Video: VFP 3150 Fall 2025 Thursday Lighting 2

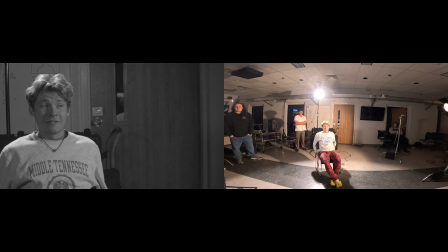(29:04)
Well, we talked about that, but the thing that we brought up was there are a lot of cinematographers now who don't like to use backlights because they feel they're artificial. Where is that light supposed to be coming from? Is there a skylight? What's the point here? Now, in interviews, we may not care about that. In a dramatic circumstance, we might. Right?
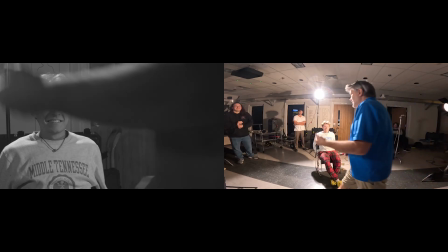(29:24)
Now, we could make it not so dramatic. Let's take it down until we're even with the key light.
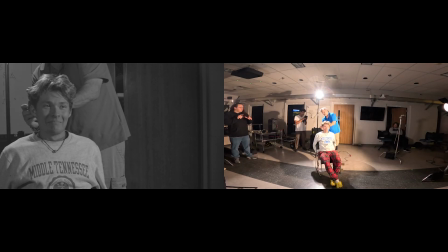(29:33)
Okay. All right. How much? Up a little bit, actually. Down. Down. 68, 37, 66. A little bit more. Right there. Okay.
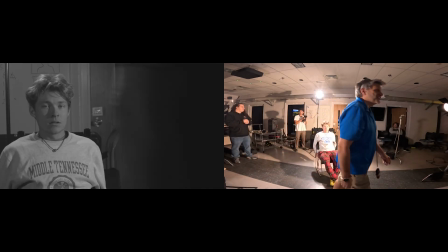(29:53)
So now it's making less of a statement, right? It's still there.
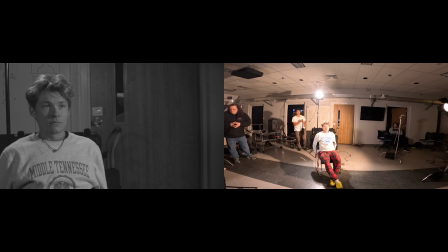(29:56)
It's still kind of performing what we were doing, but it's not as maybe aggressive, right? But this is the decision, right? You're feeling out how bright the light's supposed to be, the quality of the light, the direction of the light. We've got Rembrandt lighting here. We've got hard light going on right now. And now you got to decide about contrast.
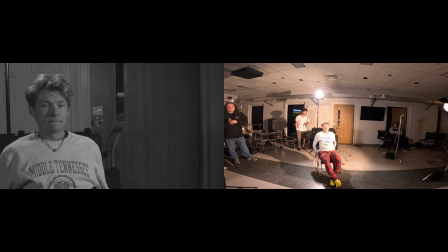(30:15)
How bright is the key to the fill? How bright is the key to the back? How bright is the foreground to the background? I brightened up the background by just panning the light over a little bit.
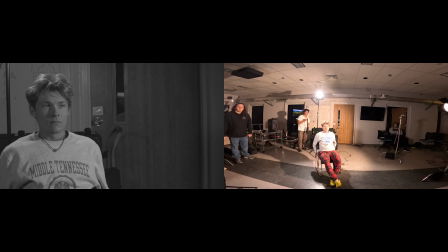(30:28)
So let's see what all of these are doing, okay? Would you please kill the fill light and kill the backlight?
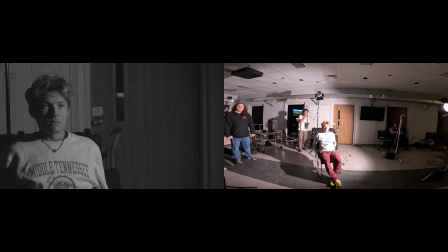(30:38)
That's what the key light's doing. All right, let's turn on the fill light and turn off the key.
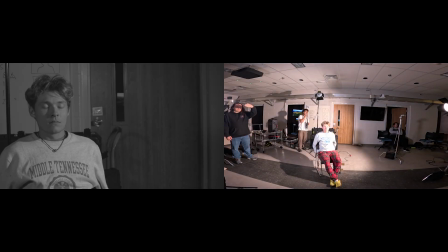(30:44)
Striking. Who's on the key? Who's writing the key? All right. I can say they.
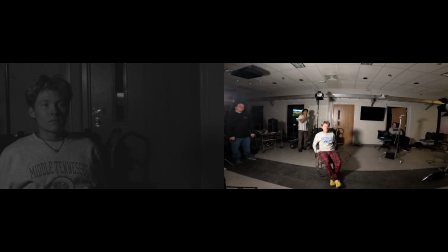(30:50)
Backlight off. Backlight off. That's you. Backlight off. Okay. This is what the fill light is doing. Now, what you'll notice is any one of these lights by itself works, depending on the feeling you're trying to get. All right, let's kill the fill light and turn on the backlight. Killing.
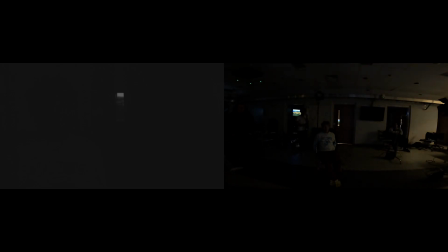(31:11)
Striking. Dun, dun, dun, dun.
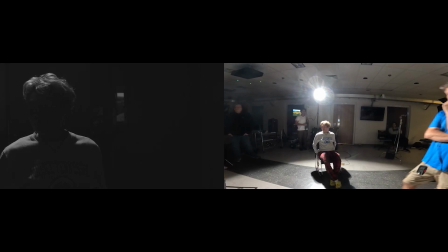(31:15)
Chris looks like it does when you're really. 3 different lights. I would argue 3 different feelings. Yes. But let me also show you something else. Sometimes you're going to be in a situation, quite often sometimes, where you don't have lights at all.
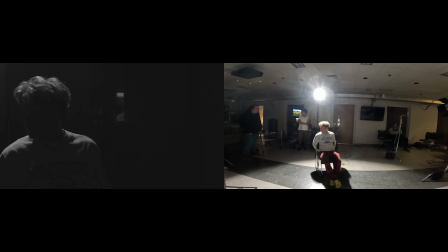(31:36)
Maybe you only have one light. Maybe you're shooting outside and your only light source is the sun. You can change that. You can go to the dollar store. You can check stuff out of the equipment, but you can also just go to the dollar store and get 2 of these for $1.
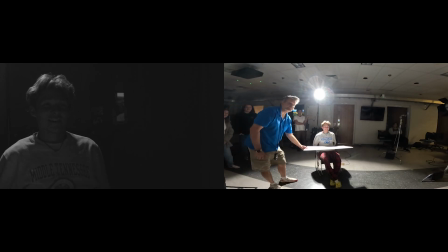(31:53)
Look at what this will do. Whoa. I can see him. I can see Chris's face. I'm so sorry, guys. Right? Now, let's turn on the key, Okay. Sure. kill the backlight.
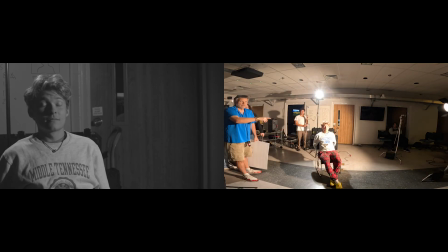(32:08)
Killing.
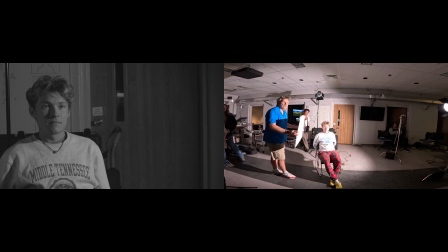(32:10)
We can also fill in the shadow to a certain extent by bringing this board in. Wow. Still off frame, right? Look at how much we've changed the contrast ratio just with something, I'm sorry, did I hit you, Chris? No, you hit the Just with something that's bouncing a little bit of light back.
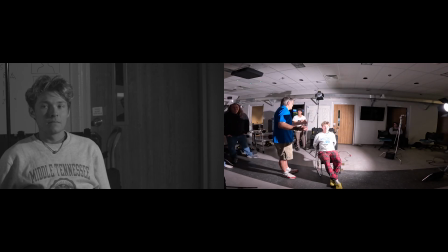(32:33)
Right? So now we do have 2 light sources. That's a light source and this is a light source.
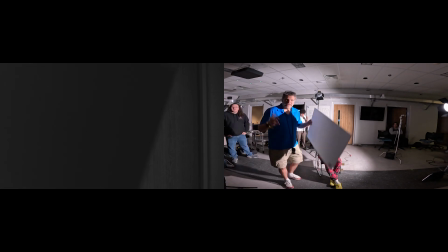(32:39)
Right? Okay, that's contrast. Questions?
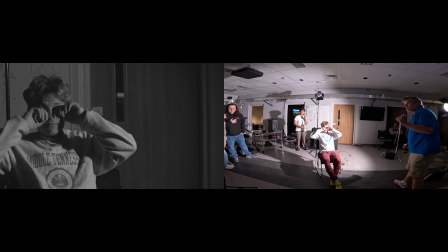(32:45)
Okay, let's talk about shape. Somebody tell me what they think shape is in light.
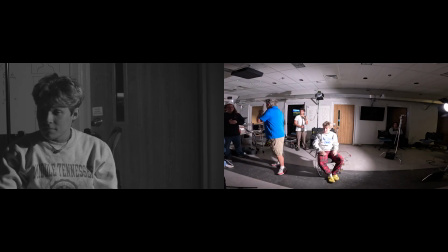(32:55)
Cutting out part of it. Okay, yes. Cutting is in fact a phrase that we use, right? It's a way of making sure the light is hitting the thing you want it to hit, and it's not hitting something you don't want it to hit. Your first line of defense in shaping light, what do you think it is? Barn doors.